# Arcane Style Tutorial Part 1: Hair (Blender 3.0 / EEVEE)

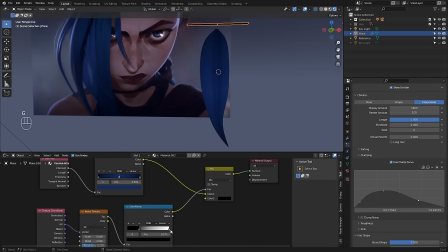[8:26]
Just after noise texture, that way I can control the contrast of the color ramp, as you can see.
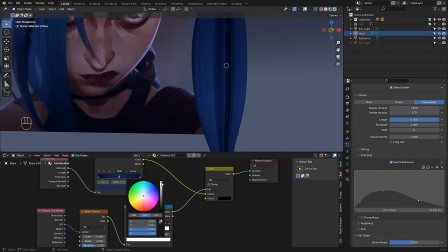[8:33]
And you can, it doesn't have to be black and white. Like, you can change this to a bit of a darker value, so you don't want it to be 100% opaque.
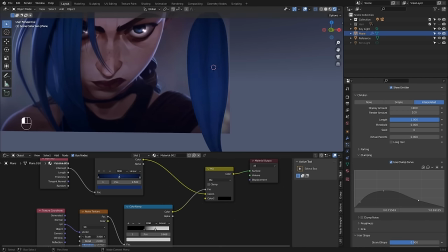[8:40]
And then you can play with the scaling here to give it the texture look you want.
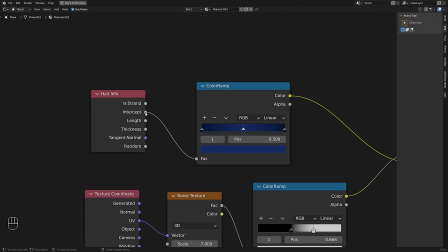[8:45]
Another thing I like to do with that hair info node is to use the intercept output to drive transparency.
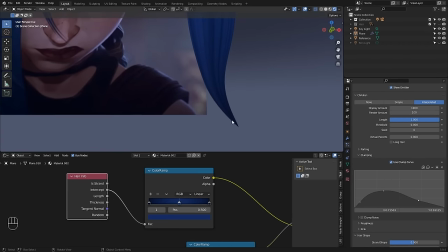[8:51]
That way I can make this tip of the hair look a bit less sharp and more like a 2D painted stroke.
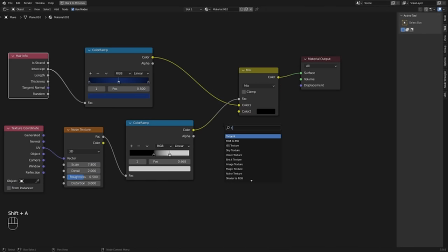[8:59]
So the way to do this is to create a transparent BSDF, a mix shader node. And then we're going to plug this transparent BSDF as the second shader input.
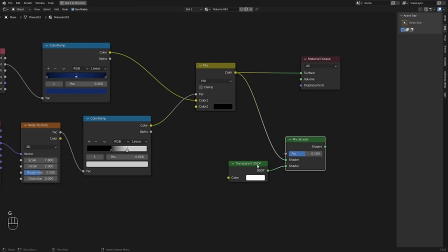[9:13]
This whole thing here is going to go in the first shader, and the factor is going to be our intercept value.
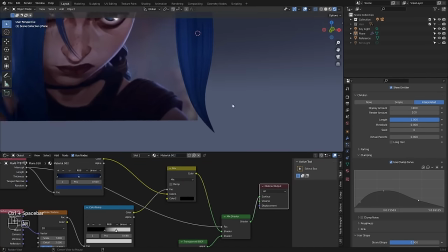[9:20]
And so you can plug this into material output. Now, at first, you're not going to see anything, because we haven't activated transparency in the material.
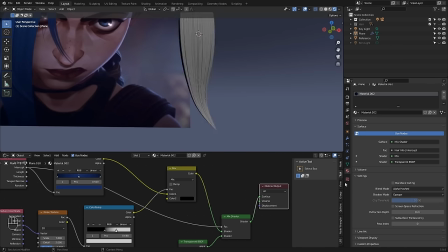[9:30]
But if you go under settings, blend mode, and change this to alpha hash or alpha blend, you can sort of get a nicer, softer finish here.
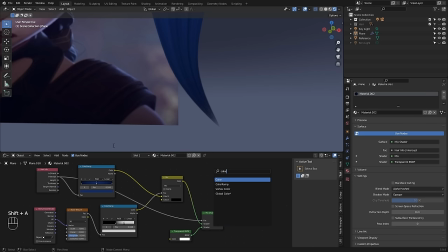[9:38]
And if you want to control it a bit better, you can create a color ramp, as always, put it just after the intercept. And that way you can sort of play with the setting and maybe change it to B-spline or whatever.
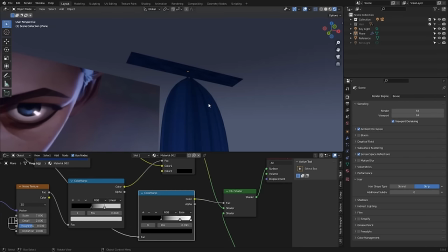[9:54]
To hide the top emitter here, you basically have two options. Either you can add transparency at the root this way with the pure white, so the top
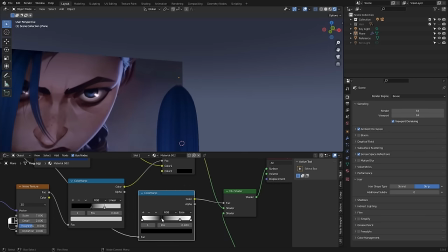[10:07]
will disappear this way. It's going to be a bit nice. Or you can just go in your hair settings and
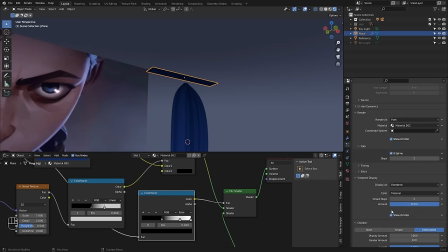[10:16]
you can disable from viewport display show emitter and render show emitter. That way it will just never show up. But I still like to add a bit of a fading in the top here.
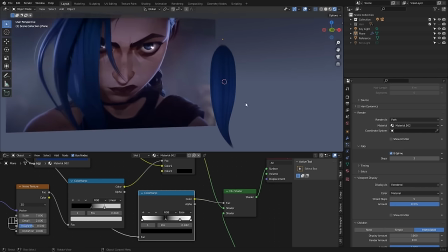[10:28]
Again, to keep that sort of painted stroke look. Okay, so I'm pretty happy with how this looks right now.
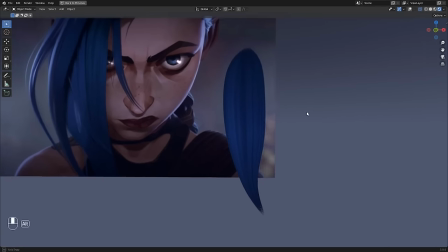[10:34]
And let's say I want to start duplicating those hair strands and create more layering, like in our reference.
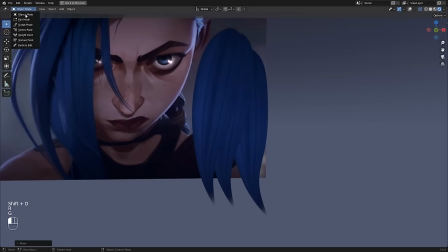[10:40]
So I can press Shift D and move these around. And I can also go in particle edit mode and start like moving those pieces of hair.
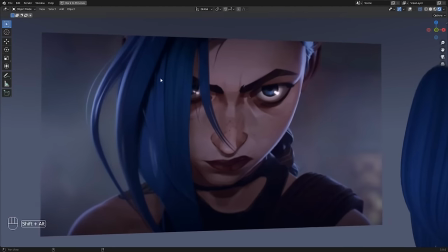[10:47]
But what's missing is that we're not getting those drop shadows that makes you really see the difference between these different layers.
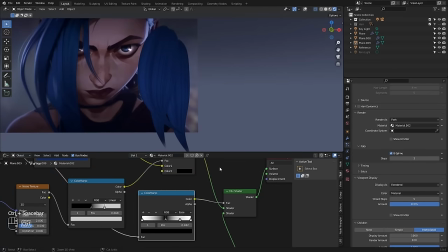[10:56]
So how do we do that? Well, what we'll need is a diffuse BSDF.
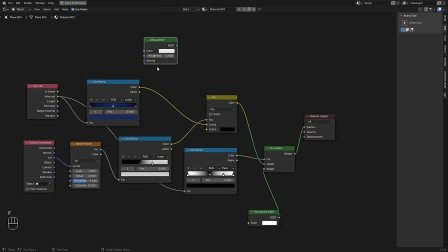[11:02]
And before I start like mixing things together,
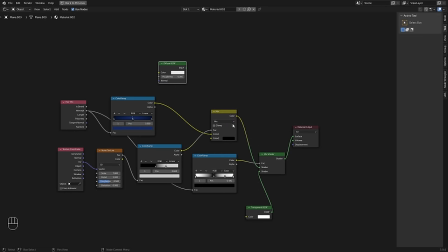[11:04]
I'd like to organize our setup a little bit because we already have 10 nodes and it's already kind of difficult to see where things, how they are related. So let me create a frame. And this one I'm gonna call it noise. Make it a little bit bigger. Let's make one called transparency.
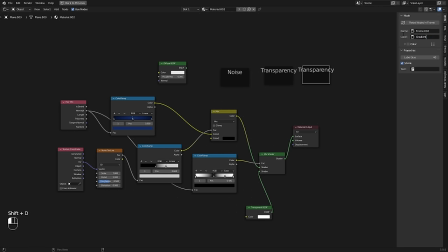[11:25]
Another one called gradient. Finally, diffuse. So the three nodes here is our noise. The three nodes here are for transparency.
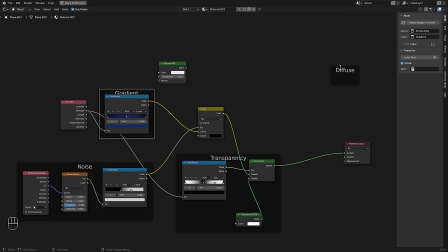[11:40]
And then you have the gradient here. This is going to be in our diffuse.
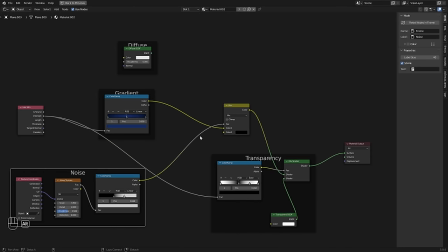[11:45]
And this one's going to be left alone because it's kind of a compositing stack.
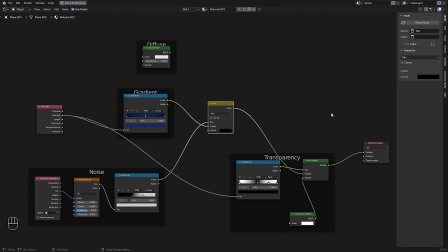[11:49]
We're going to have multiple of these mix nodes just stacked one behind the other just to mix those different frames together.
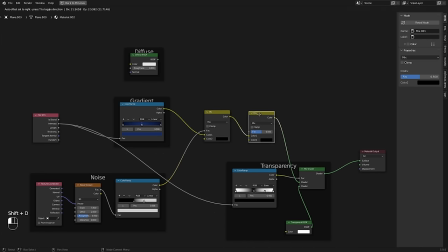[11:57]
So how do we mix this diffuse with the rest? Well, I'm going to create another mix node here. And the diffuse is going to be deciding where this black color appears. And the rest here is going to be the lighted portion of our shader. So if I plug this output into the factory, you're going to see I get an error because I need the shader to RGB node.
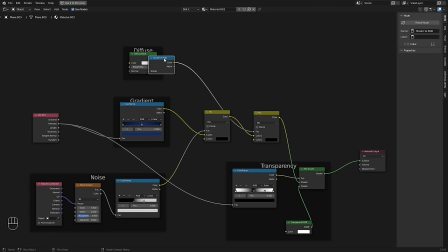[12:17]
I'll just put this quickly in the same frame.
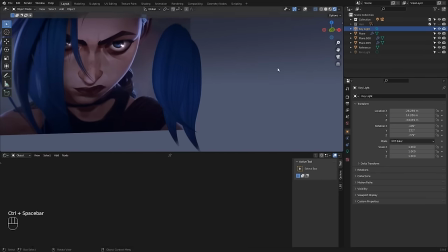[12:21]
And that way, if I switch back, you're going to see I do have a key light here.
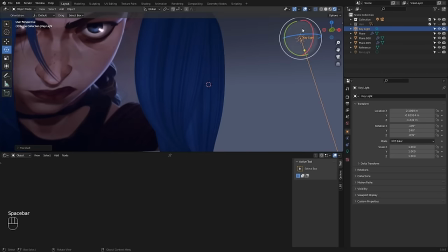[12:29]
So if I move here, you're going to see a bit of a difference.
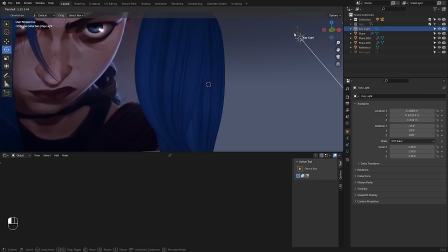[12:32]
Now, the problem is right now it's inverted first.
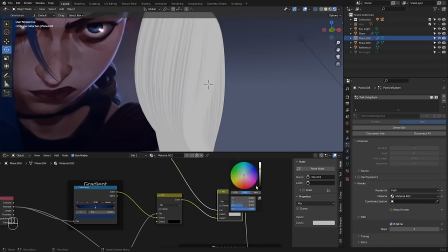[12:37]
I need to change this. All right.
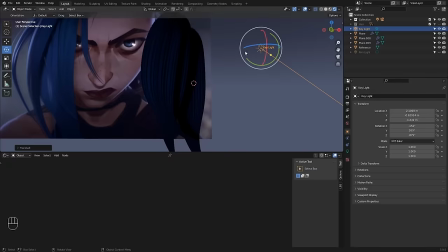[12:41]
So now you see you're getting like a darker portion here where it's casting shadow, but you'll agree it's much too dark right now.
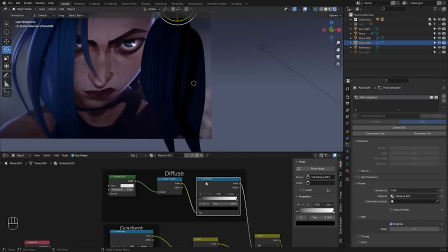[12:49]
So let me create a color ramp, as always, our most useful friend. And we're going to be crunching that white value here as much as we can.
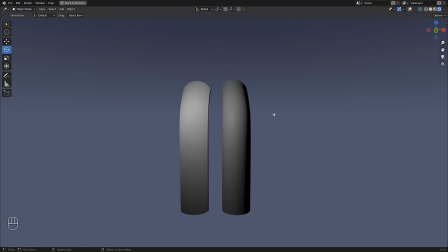[13:00]
Okay, so before we continue, I just want to explain something quickly about how normals work on the hair particles in Blender.
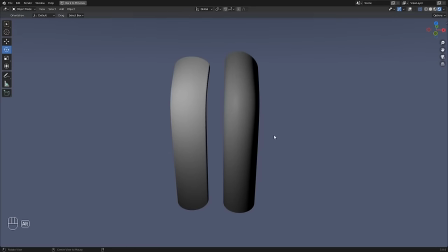[13:07]
By default, they're going to look like something on the right. They're not going to be actually generated as cylinders because that would be too heavy if you have tens of thousands of them. They're actually just planes, but Blender is simulating the normals to look like the cylinder.
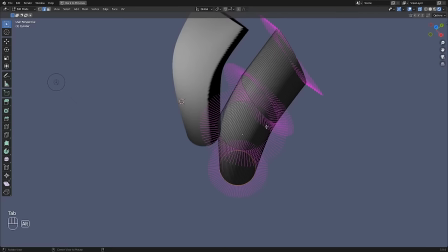[13:23]
And the normals would look something like this, where the ones on the side here are going to be pointing sideways.
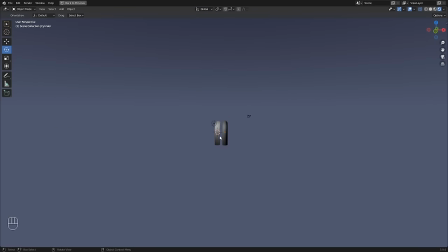[13:29]
And it's great if you're doing realistic work because you get this really like 3D look. But in our case, we want to do stylized work. And another option you can use is tangent normals instead.
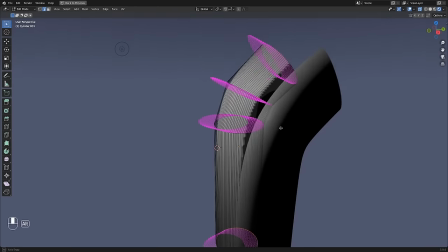[13:40]
And what it means is that each of these sort of rings here is going to be taking its normals from the general curve of the hair.
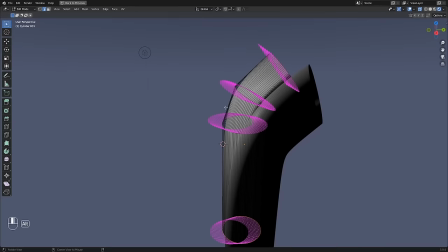[13:47]
So you see how they're all pointing in this direction here.
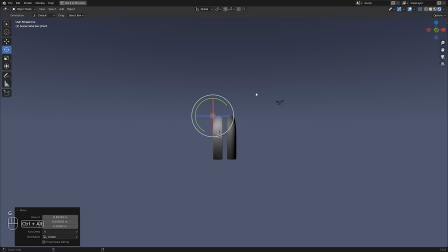[13:51]
And what it does is it creates a nicer gradient that's much better, especially if you look from a bit further away. It looks more like something you would paint because you're not going to be adding shadows on each individual hair.
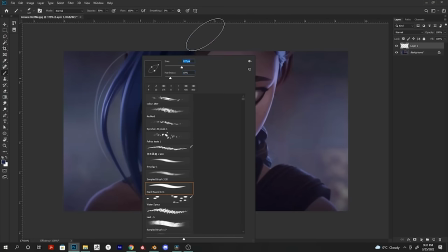[14:05]
If you paint them, you're just going to be painting this like one colored stroke, and maybe there's going to be a gradient to your stroke itself, but not actual shading on each hair.
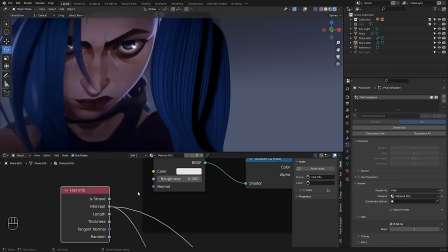[14:14]
So adding those tangent normals on your hair is really simple. Go to your hair info node and plug the tangent normal output to the normal of your diffuse BSDF.
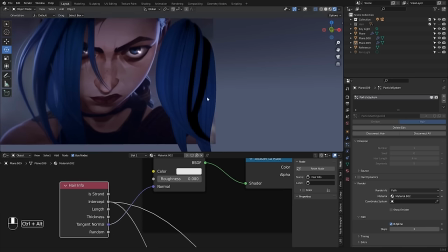[14:24]
And right away, you can see the difference in your scene. Now, there's still a couple of things that will affect the look of your shadows. One is in the render settings. If you go under shadows, cascade size, you're going to see that you get different results if you play with these settings.
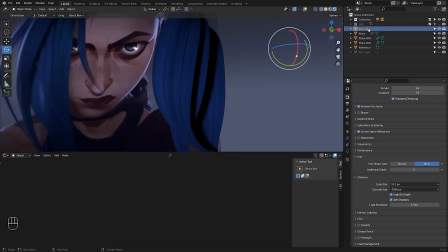[14:39]
And also, one big thing is on your key light itself, under shadows. And I think I can show you better if it's like kind of sideways.
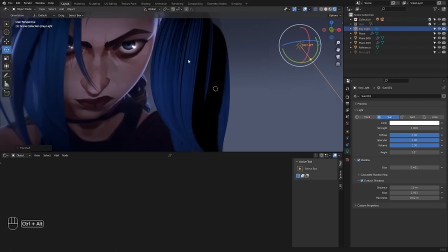[14:50]
Okay, so you see here how you still get those very like thin strands of black. If you play with the bias of your light, you can sort of get rid of most of them.
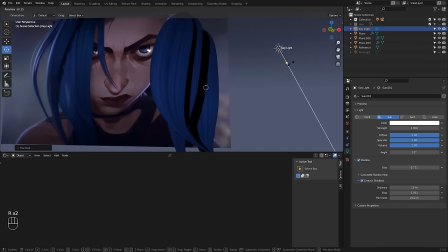[15:00]
So it's going to be looking more 2D. And of course, you can sort of smooth out
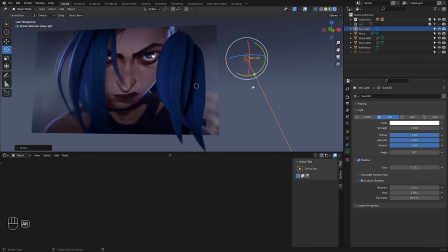[15:07]
this light here by playing with the angle to make it a bit softer.
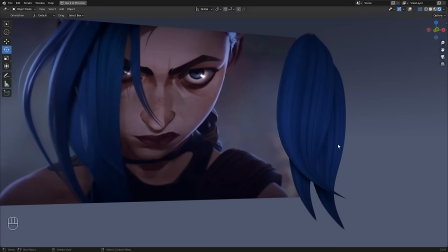[15:13]
So at this point, you might be thinking, well, this is cool and all, but
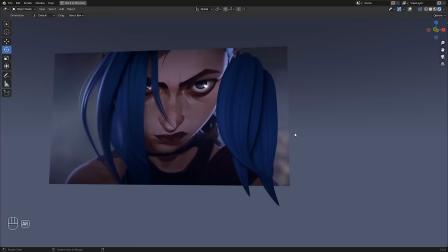[15:17]
this kind of looks like a piece of geometry I could have modeled and extruded along a curve.
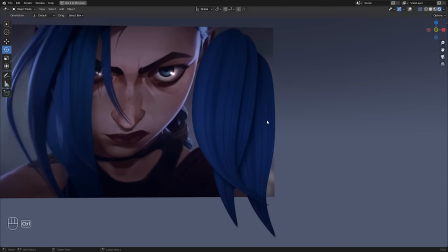[15:23]
So why did we bother making it using hair particle? And the reason is there's just so many cool options we can use with hair.
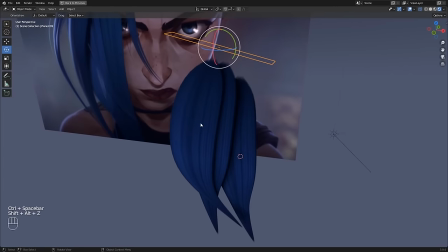[15:31]
Like, first thing is, let's say I click on this hair strand and press edit mode.
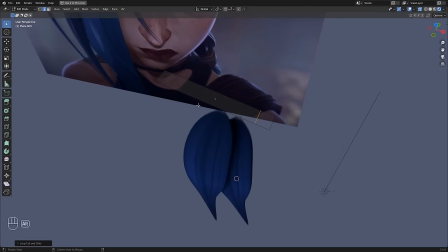[15:36]
Well, I can add some subdivisions to this original plane, and then I can customize sort of the creases I get on my...
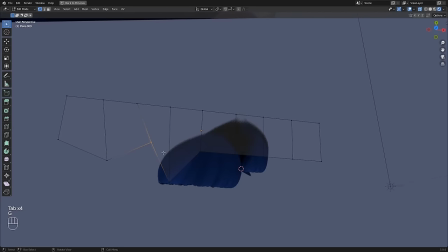[15:44]
So if I look at it from this angle, you can see I can create these creases and really
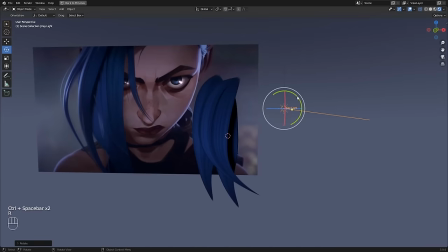[15:51]
customize where I get these darker shadows, you know?
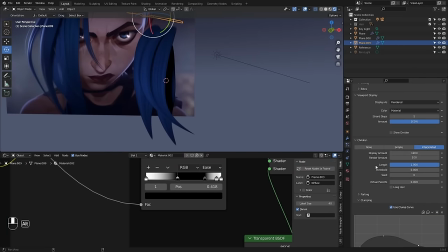[15:58]
Also, like right now, if I play with these settings, they're all going to be affected the same. But if instead of doing Shift D, I do Control C, Control V, and move it, then this one's going to be unique.
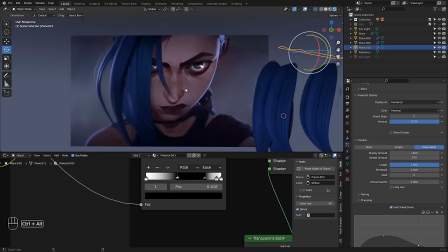[16:12]
So I could, let's say I want to do this small strand of hair.
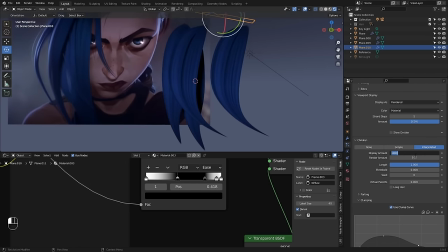[16:16]
I can just maybe put, I don't know, 5 hair or 6 hair.
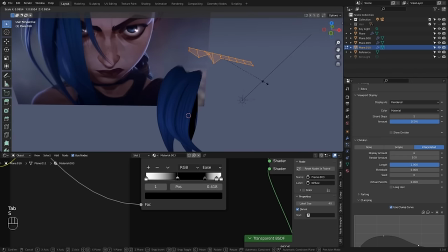[16:22]
I don't know. Maybe scale this like this.
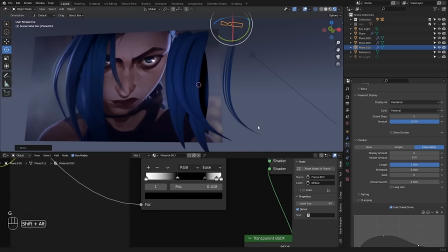[16:29]
Okay. And let's say I don't want this piece at the edge here to be so pointy.